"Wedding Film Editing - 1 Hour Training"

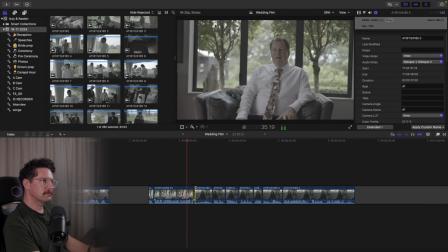(29:07)
I often give myself some time to come to this conclusion, so I'll cut a story beat and then move on to something else and then come back and look at it with fresh eyes. So, yeah, heard a bit from each of the couple about themselves, and now we're hearing from the parents about them.
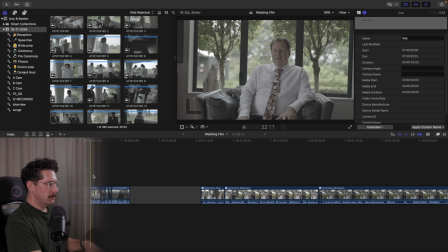(29:30)
And it's probably from here
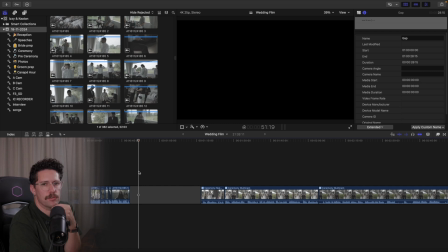(29:33)
I want to start going into the origin story, because in the ceremony, the celebrant sort of talks about how they met and all that kind of stuff. And I've got some good sound bites from the couple as well about their whole origin story,
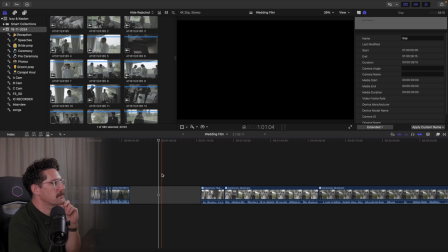(29:50)
how they met, stuff. So I think that's where I want to go next, where we start on this sort of like quite light-hearted, funny sort of energy of their kind of chalk and cheese nature. Then we just start to hear a bit about them from their parents. I might start hunting through the
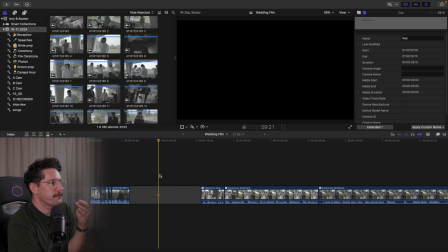(30:11)
bridal party speeches, see if I can get any other kind of like sound bites just sort of describing the couple to throw in here. And then we'll go into the origin story. And then from there, probably into the vows. So, but we'll see how we go.
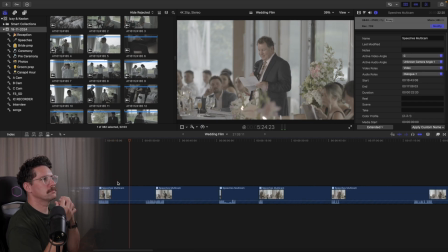(30:30)
So one thing I always look for
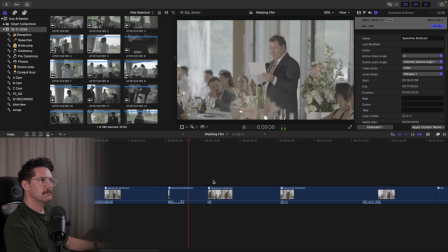(30:34)
in story selects is transitions, because we build these little kind of vignettes where it was sort of like
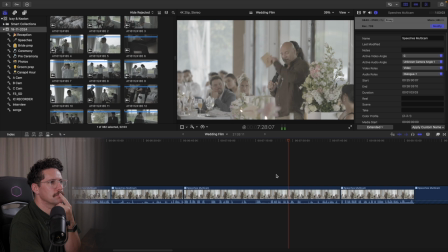(30:42)
collecting and combining various sound bites, whether it's from interviews, vows, speeches, etc., to kind of like tell a story. And we get a few of those throughout the film.
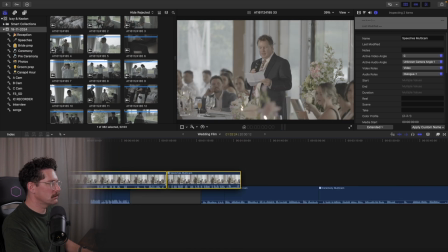(30:53)
And what I always try and look for is transitions between the two, because what you really don't want to have is the kind of
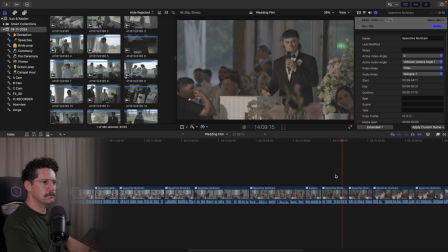(31:00)
bad storytelling of this happened, then this happened, and then this happened, and then, where nothing kind of relates to the thing before it and the thing after it.
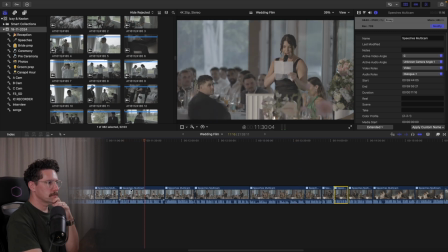(31:12)
So as I'm going through these sound bites, I'm looking for ways that I can transition naturally between one sort of vignette to the next.
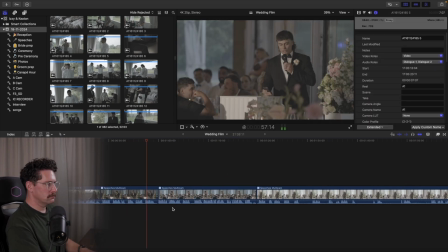(31:22)
And so I've found this section from
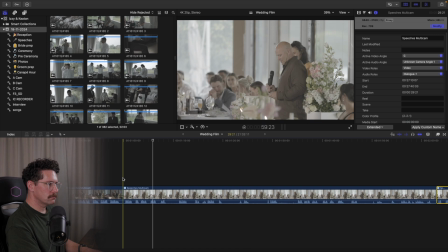(31:27)
Keaton's dad's speech where he's talking about the weather, because it absolutely bucketed down at this wedding, to the point where the day almost kind of became about that. So what I want to try and do is use a part of his speech where he talks about like how great they are together,
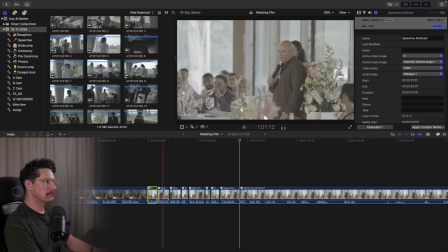(31:45)
as we've heard from each of them about like how they're different, but how they kind of like come together and combine as a couple. I then want to use his speech talking about how great they are,
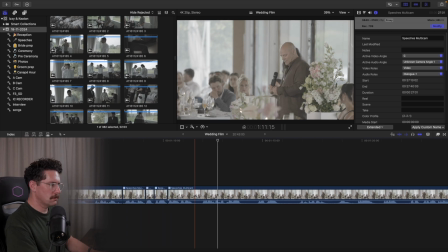(31:58)
then cut to him talking about the fact that it's a shame about the weather, but he and his wife got married on a day just like this, and they're still going strong 30 years later. And from there, we can then go into the origin story. So I think that's going to be a really good transition point to kind of bridge
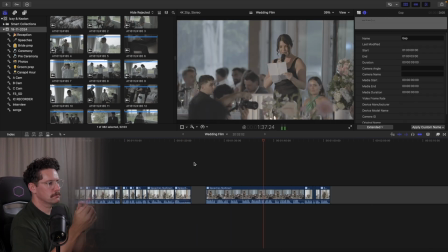(32:16)
this first vignette we've kind of built, and then to go into the origin story.
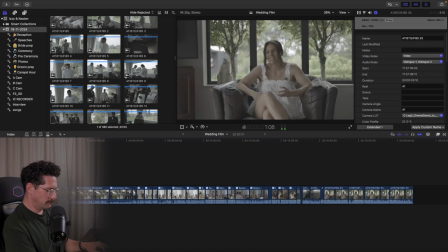(32:21)
I think that's going to be our transition point.
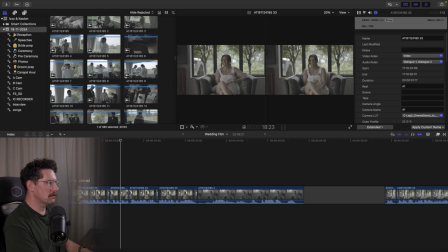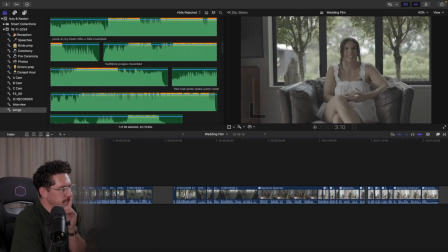(32:31)
So here's what I'm thinking. I love this soundbite.
I think I thought he was the one very early on. I would say we're...
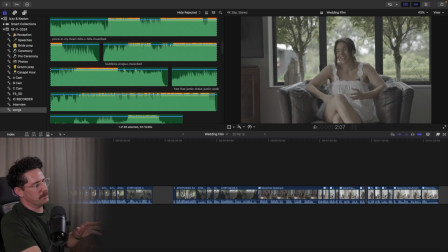(32:44)
But it's not fitting with this little vignette I've built in terms of how they're different. So what I'm thinking is I will take that,
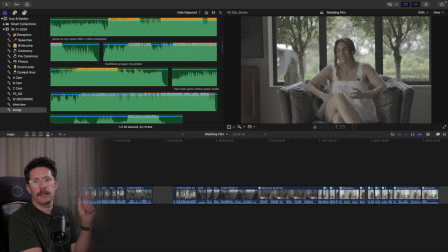(32:58)
I think I knew he was the one very early on, soundbite, and use that as part of the transition to talk about the origin story. That kind of makes sense.